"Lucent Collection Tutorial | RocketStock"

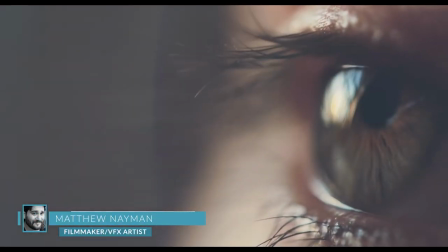0:00 Hey everybody, this is Matthew Naiman from Shutterstock.com. Today we're looking at the Lucent Collection from Rocketstock.
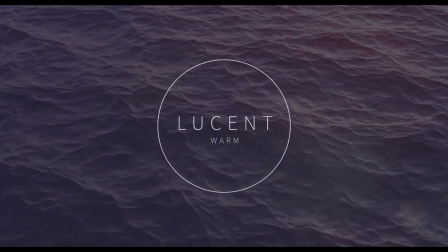0:06 Lucent is a collection of high quality lens flare elements, optically captured in 4K using over 40 different lenses and focal lengths.
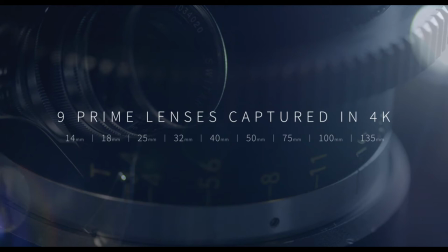0:12 The Lucent Collection will help add warmth and light to any project and is designed to be compatible with every major non-linear editing system out there.
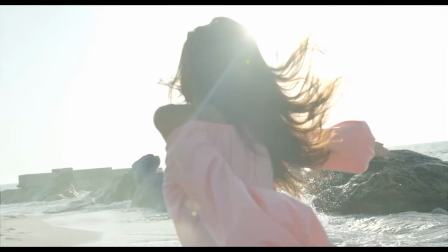0:19 Today we're going to use the Lucent Warm Pack in Adobe After Effects, Adobe Premiere and Final Cut Pro, so let's get to it.
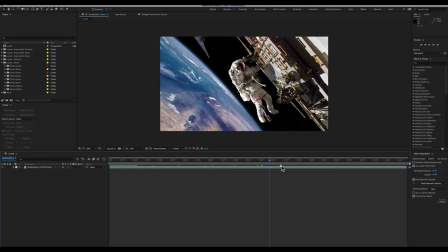0:29 all right everybody here we are in adobe after effects and as you can see i've picked some stock footage of an astronaut floating in space hanging on to the international space station i don't think this is real footage from space because the earth is flat am i right i'm a guy making a
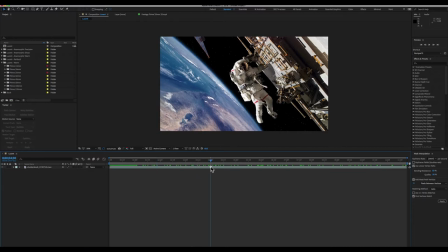0:45 video on the internet i need to believe the earth is flat the earth isn't flat anyway uh so here we are in space we got a looks like a little animated earth floating around under our astronaut and everything looks great, but it looks like he's pretty brightly illuminated on our left side.
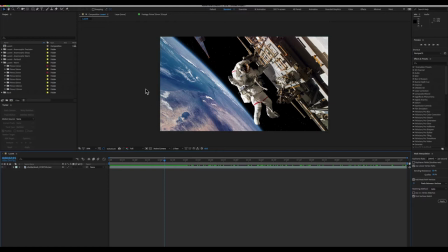1:02 The earth is there, but I feel like in space there'd be some lens flare going on. So if we jump into Lucent, I think I'm going to use some elements from Lucent Warm, and I'm going to layer two different lens flares here to give sort of a very raw and realistic feel to the shot.
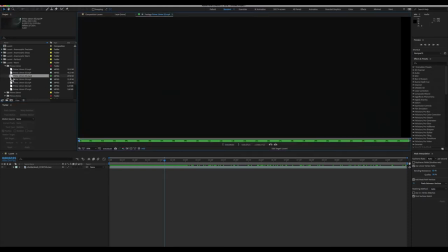1:19 So the first thing I'm going to take a look at is this prime 14 millimeter lens flare.
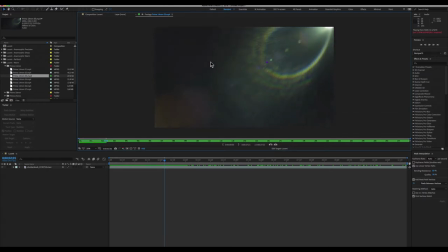1:25 you can see the actual element actually makes it into frame and these were all shot with gorgeous lenses at different focal lengths so you can match any
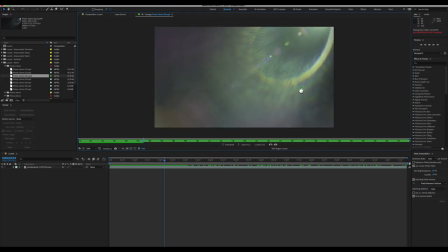1:33 footage that you might be trying to add a little bit of light or a little bit of shine to let's go back to our composition and
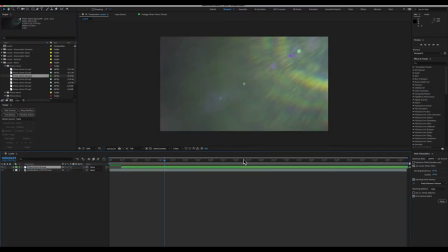1:41 grab our lens flare and drop it on top and see what happens oh well i immediately noticed two things i noticed that our footage is too big because my composition is only in 1080p and i also noticed that our astronaut is gone.
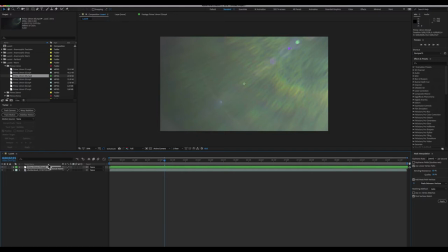1:55 Let's solve these problems one at a time. By hitting S with my lens flare element highlighted, I'll twirl open the scale controls, and by grabbing the 100 and dragging, I can scale my lens flare up and down.
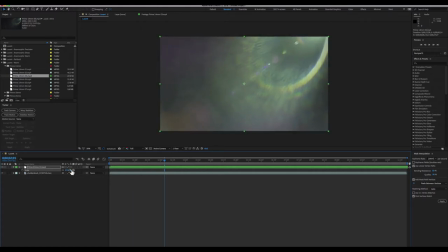2:09 It's going to be right at around 47% or around 50% because these are double the resolution of 1080p. I'm also, while I'm under the scale controls, if I shy this,
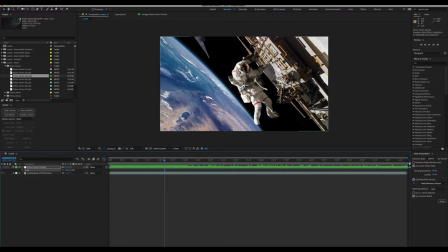2:22 you'll see I think our light source is on the left based on his lighting and the shadow that he's casting onto the ISS.
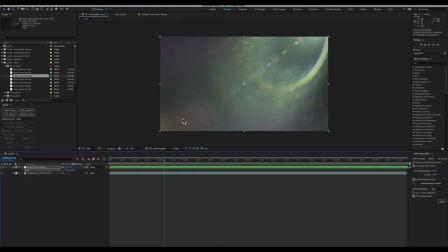2:29 I'm going to want to flip this lens flare around and also probably make it upside down and there's two ways to do that. I can hit R to twirl open the rotation controls which are under transform.
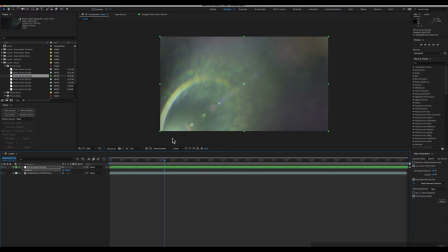2:41 Highlight the rotation and type 180. This will push the light down into the bottom left corner, which lines up with our footage much better.
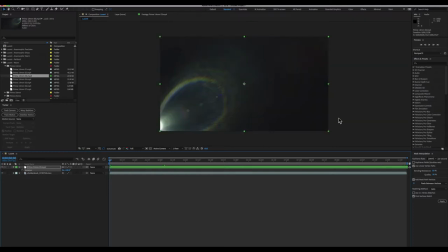2:50 The other option is if I just wanted to flip it horizontally, I could return the rotation, click scale, unlock the scale tangents, and minus that value.
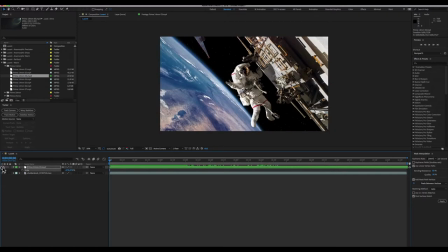3:03 And now it flips horizontally, which would also look okay with our footage.
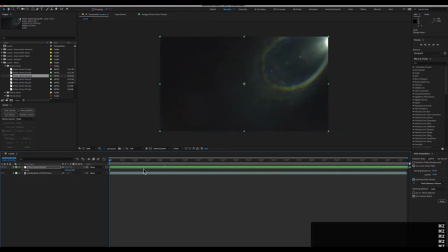3:07 But I'm just going to hit Command Z or Control Z if you're on a PC or Control Z if you're in America a couple of times until that's rotated back around to there and I'm going to scale it back up a bit just so that the source of the flare is off frame
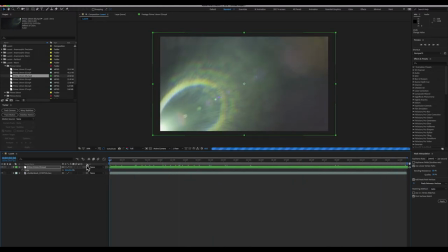3:22 for the duration of my comp. Wonderful. How can we go about applying this to the footage underneath?
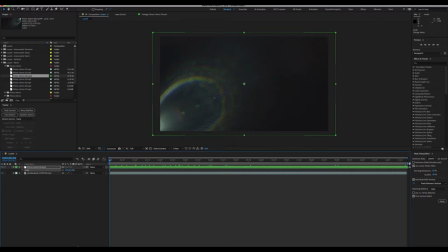3:28 Well the first thing we're going to have to do is hit this button down here that says toggle switches and modes.